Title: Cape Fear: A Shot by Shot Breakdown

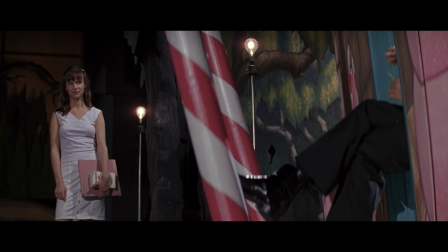247s
But also notice she's still shot in a low angle, and he's shot from above. That's very important. Keep it in mind.
Cecile James? No, I'm Danielle Bowden. Danielle? Oh, we spoke last night. Yeah. Oh, I'm sorry.
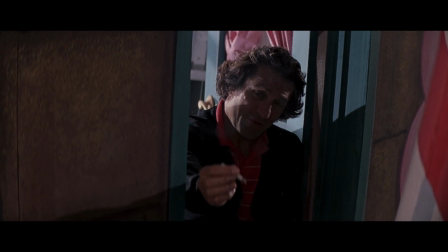264s How rude. It's okay.
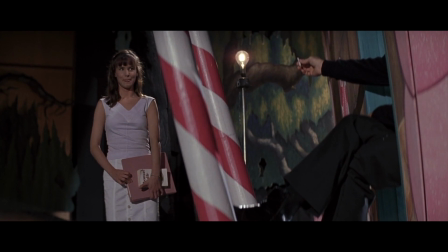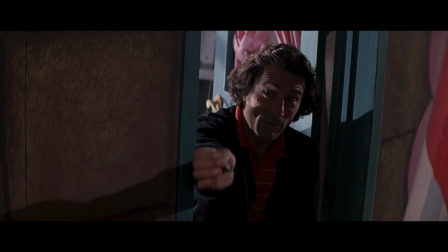273s I think we're alone now.
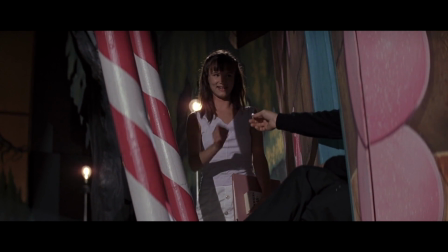280s
And then bam, right here, she crosses over the candy canes to get the weed from Max Cady.
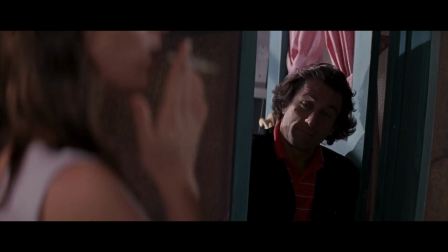284s
He's offering something that he knows she likes, bringing her into his world. This is a subtle way to show a power play.
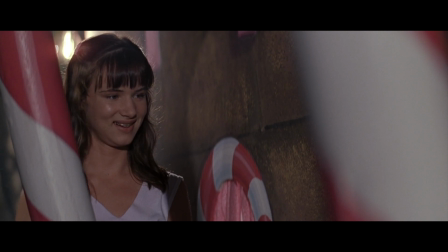291s
Now she's framed on the inside of the candy canes, inside of his trap. This power move could have been shown by having him stand or having the camera angle on him switch to a low angle to show him in power, but that would have been a little bit too heavy-handed.
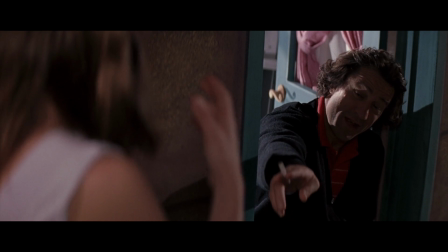303s
This is way more subtle.
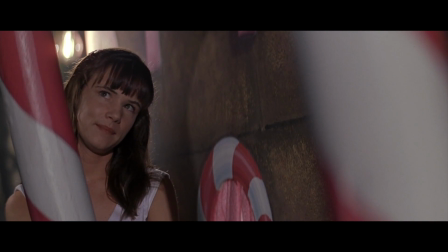304s
Also, you don't yet want to cut to a low angle of him because right now the scene is about her, hence her being shot in a single and him being shot in an over-the-shoulder.
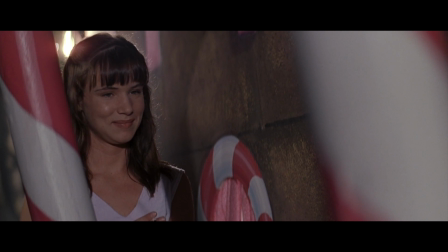312s
This shows that he has her right where he wants her, but it also shows that the focus of the scene is still on her.
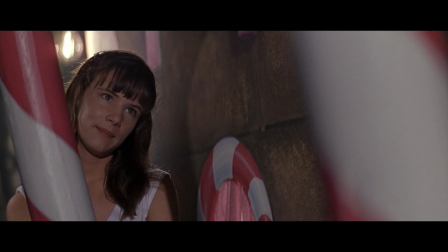318s
And here's why.
You know when we spoke on the phone last night?
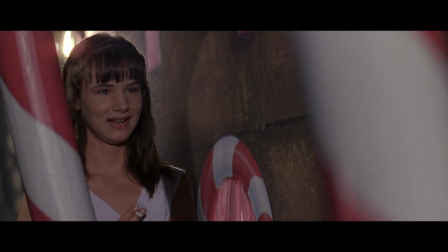325s You really made sense to me, and I thought a lot.
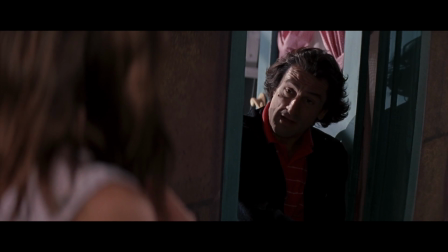330s Those are human truths, darling. That's what it's all about, and that's what we deal with here.
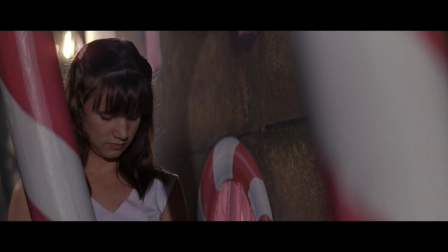336s See the book you have, Thomas Wolfe? It's all about self-discovery, the inner voyage.
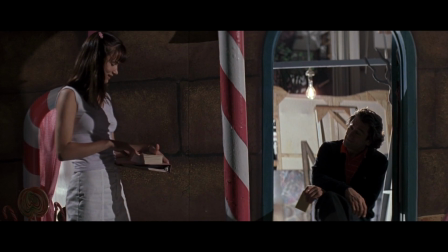342s
The low angles on Danielle are showing how she feels important and listened to when she's with Max Cady.
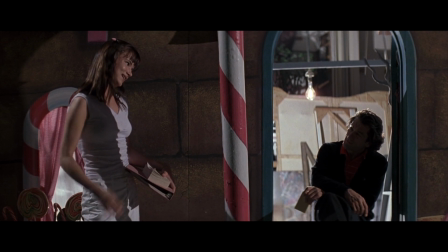348s
Unlike her parents who ignore her and treat her like a child, he's having an intelligent conversation with her, making her feel empowered, hence the low angle.
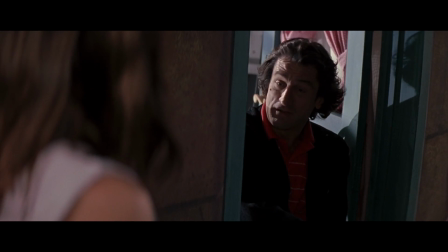357s Almost like a cop-out, if you ask me.
Well, And him being shot from a high angle is him submitting to her and allowing her to feel special.
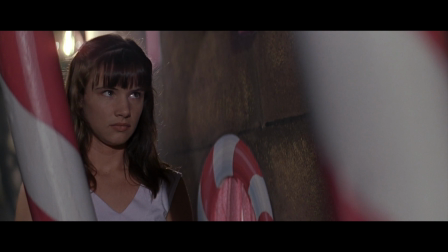365s What you would call a roman You know what that is?
That is, until he has her.
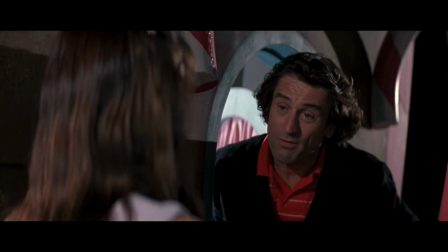372s
Well, nonetheless, These two shots are when the scene shifts.
Although writers do find new...
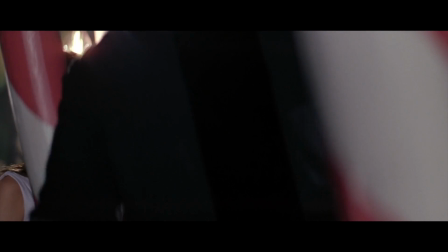378s
He stands up and now he's shot at a low angle, and his body completely obscures hers, taking the attention from the scene from her to him.
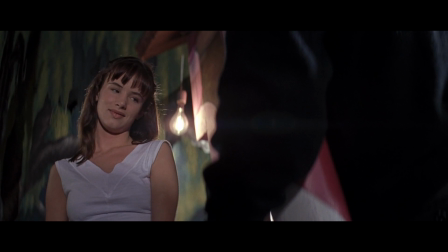388s
But then we get this shot, which is her shown at the lowest angle that we've seen her in so far.
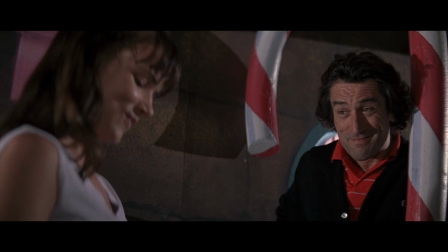392s
This is because he's making her feel more empowered by talking about things that adults wouldn't normally talk about with her.
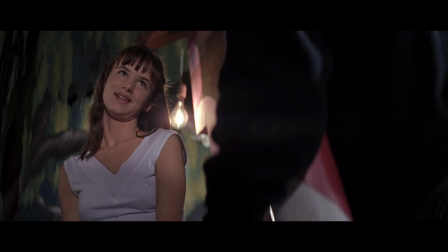397s I did read Tropic of Cancer. Just parts of it, though, because I had to sneak it off my parents' shelf, you know. But his descriptions are pretty vivid, I'd say.
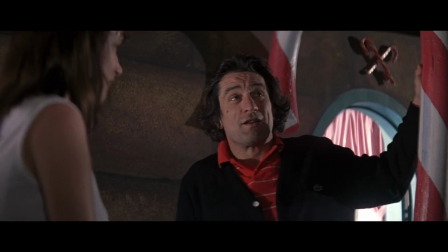411s In one of the novels, I don't recall which, he describes an erection as a piece of lead with wings on it.
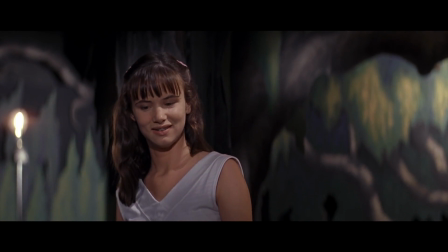417s
And then, as the conversation steers more sexually, we switch from over-the-shoulder shots to singles,
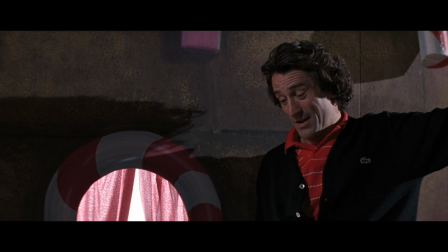424s
shifting as the conversation shifts, visually showing us an important beat change. Now I'm going to let this play out for a little bit, but I want you to notice the slow cutting rhythm. There's a gap in understanding, and this is when it closes. It's cut slowly and precisely, and you can almost see the wheels in Danielle's head turning to figure out what's going on.
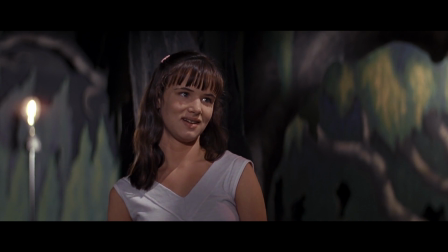443s Wait a second. Where are you from?
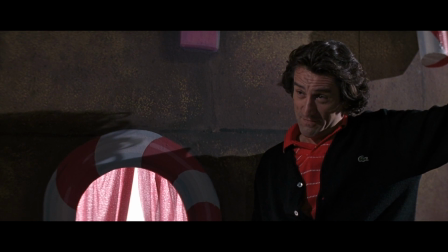449s Where am I from? Yeah, Where do you think I'm from? I don't know, but If I told you, you're going to get mad at me? no.
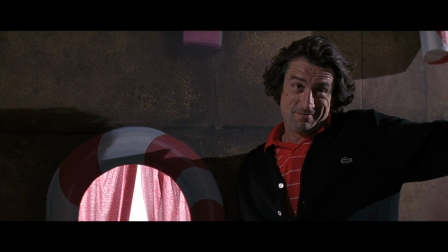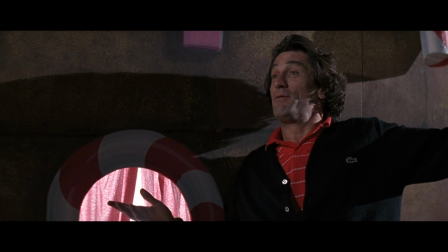465s I'm from the Black Forest.
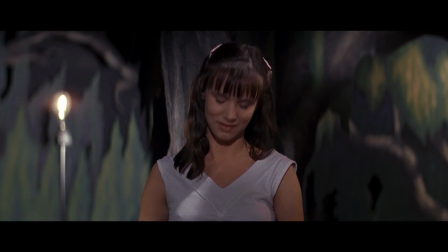471s That's funny. You're not the drama teacher, are you?
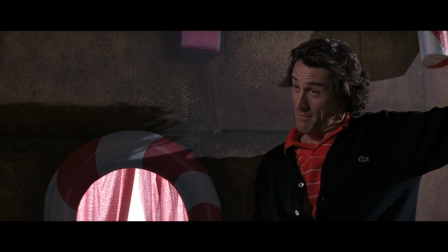477s Maybe I'm the big bad wolf.
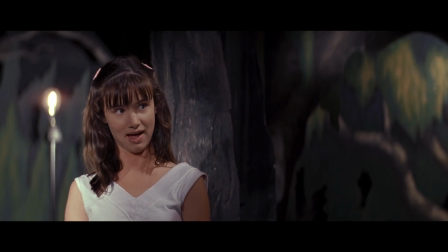484s So you're that guy that's been hanging around the house? You're the one that killed my mom's dog?
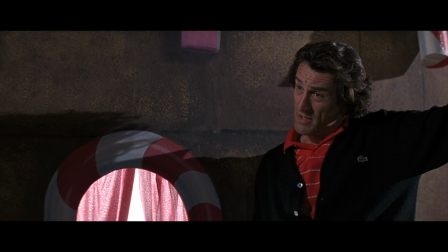492s Your mom's dog was killed? Yeah.
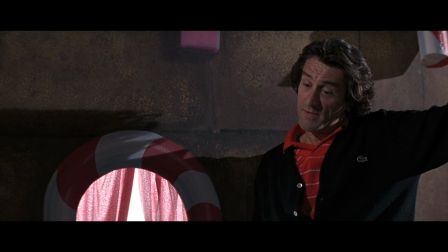495s I didn't even know anything about that. That's a shame. That's a damn shame.
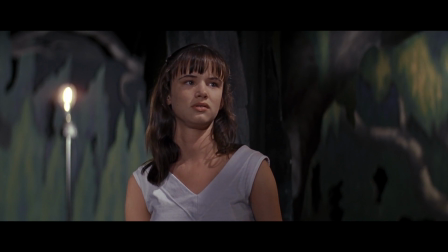503s
So that this video isn't too long, I'm going to skip ahead a bit.
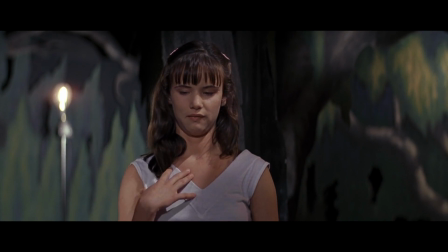506s
But I really want you to go back and look at this chunk of the scene that I'm skipping over because it's brilliant editing and really shows you how to cut together a dialogue scene. When you're looking at it, I want you to notice when the cuts are being made, the reaction shots that are being cut to,
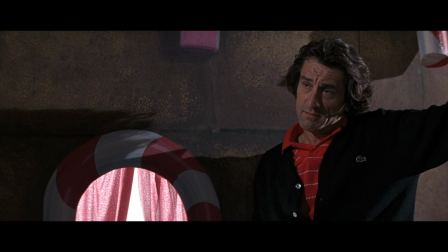521s
how long the camera's holding on a person, as well as the rhythm of the edits.
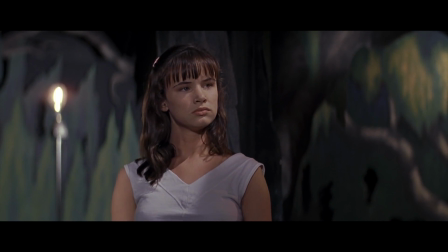525s
But to summarize what's happening, Max Cady is convincing Danielle that he's not a bad guy,
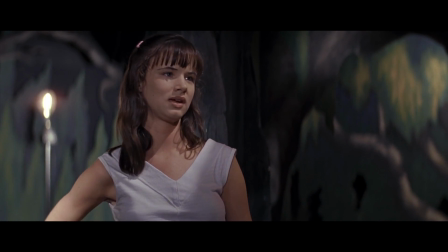530s
and that there's no judgment and that this is a safe space where she can be herself. Skipping ahead, this is where the scene really shifts.
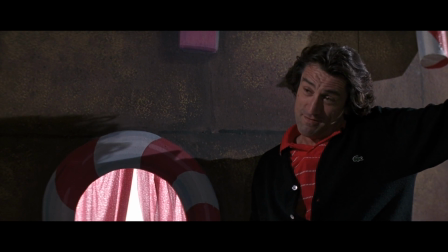537s You know, I think I might have found a companion. Companion for that long walk to the light. Do you mind if I put my arm around you?
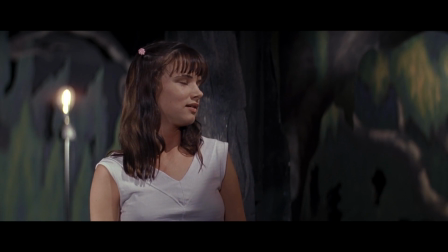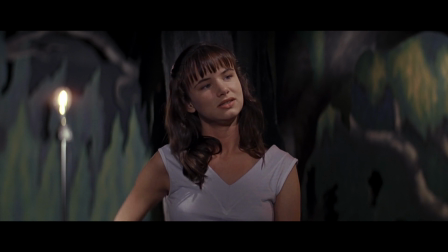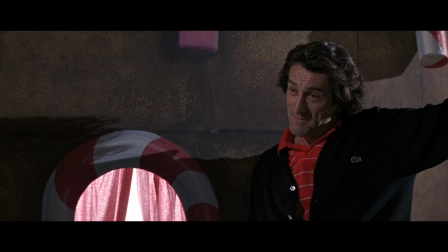564s It's okay.
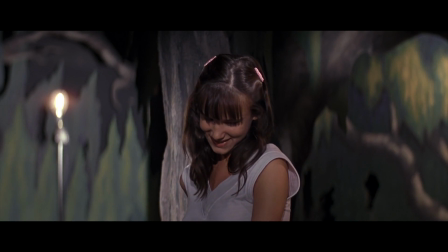568s No, I don't mind. Okay.
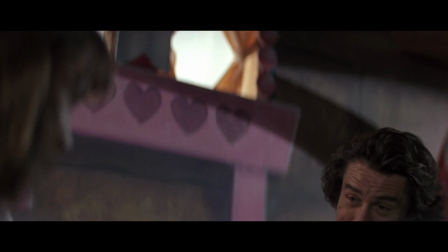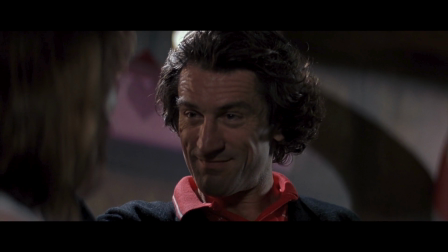580s
Did you catch that? Let's see that again.
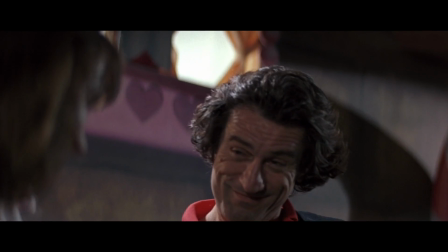583s
We go back to an over-the-shoulder shot, where Max Cady walks into the frame and he's shot at a low angle, completely towering over Danielle.
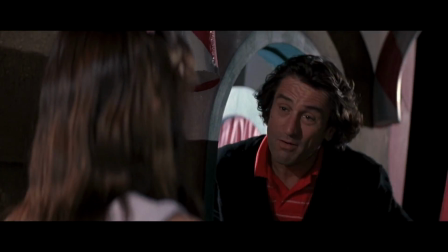590s
This is also the first time since here where he's shown center frame.
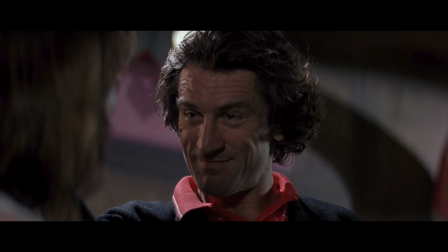595s
So Martin Scorsese is using a low angle and center framing and an over-the-shoulder shot to show Max Cady's power over Danielle.
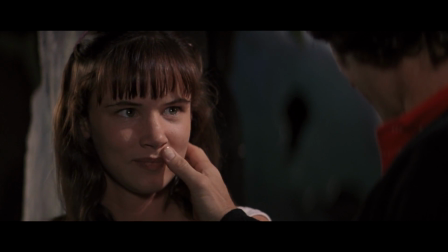601s
And then for the first time in the scene, once Max Cady finally has her, we see Danielle from a high angle, putting her in a weaker position.
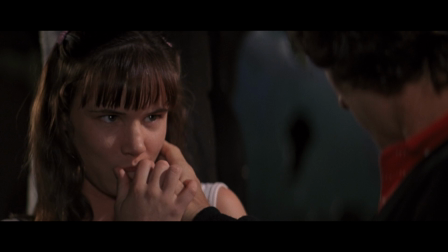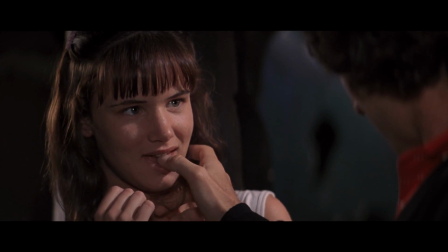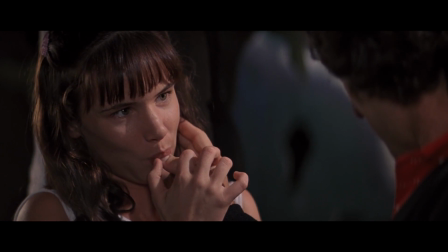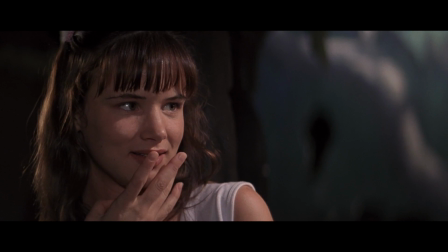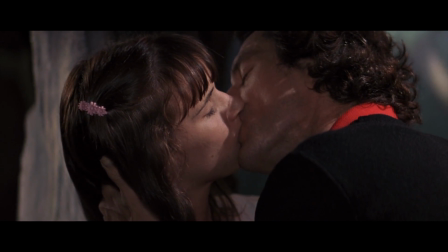645s
Even with this kiss, we're showing Danielle at the low angle and Max Cady at the high angle.
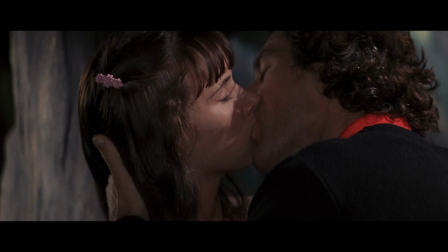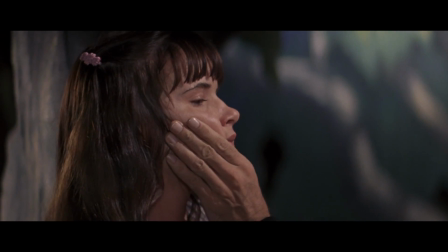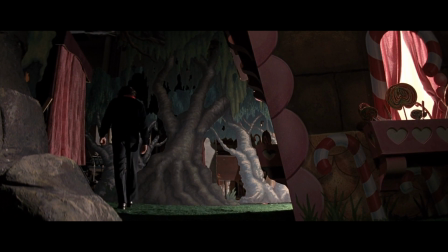662s
And then we get Max Cady walking away at the lowest angle we've seen anybody in yet, putting him in the ultimate position of power.
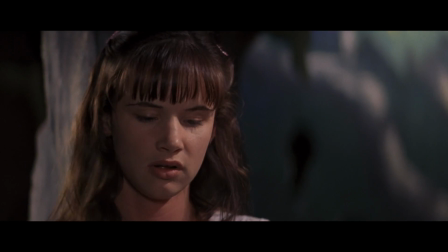669s
And finally, we cut back to the low angle of Danielle, who snaps back to reality,
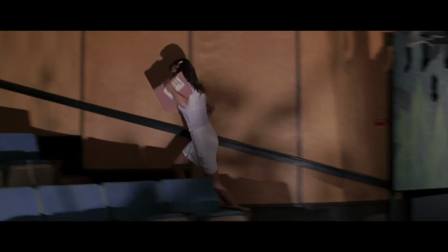674s
realizing this might not have been the best idea, yet still feeling empowered by it.
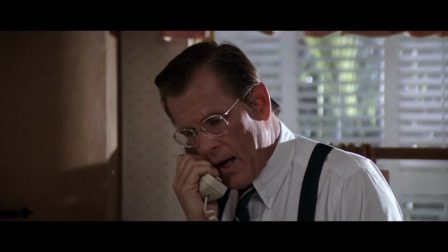679s
Although this isn't considered to be one of Martin Scorsese's greatest films, I still think it's worth the watch.
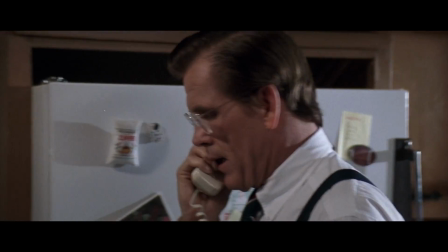684s
It's a solid film with some truly great moments and great performances that I think you'll enjoy. Anybody who likes Martin Scorsese films will love this.
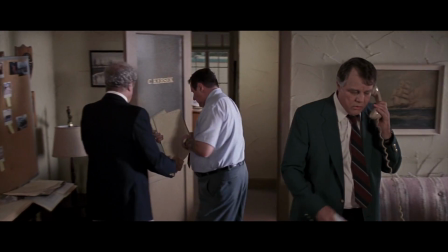691s
He's in my top 5 filmmakers of all time, so I think any film he's done is worth the watch. Filmmaking truly is a director's medium. I did this to show you that every decision you make as a filmmaker needs to be to advance the story. Every edit, every sound, every camera angle, every camera movement, every shot, every lighting decision, it all needs to be to move the story forward. We have these tools and we need to learn to use them to tell our stories. Visual literacy is the most important part of filmmaking. But that's all I have for you today on Inexpert Film Advice. Let me know what you think though. Did you enjoy this type of episode? Would you like to see me do more things like this? Let me know in the comment section down below. As always, you can follow me here on social media. Be sure to like, share, and subscribe, and peace.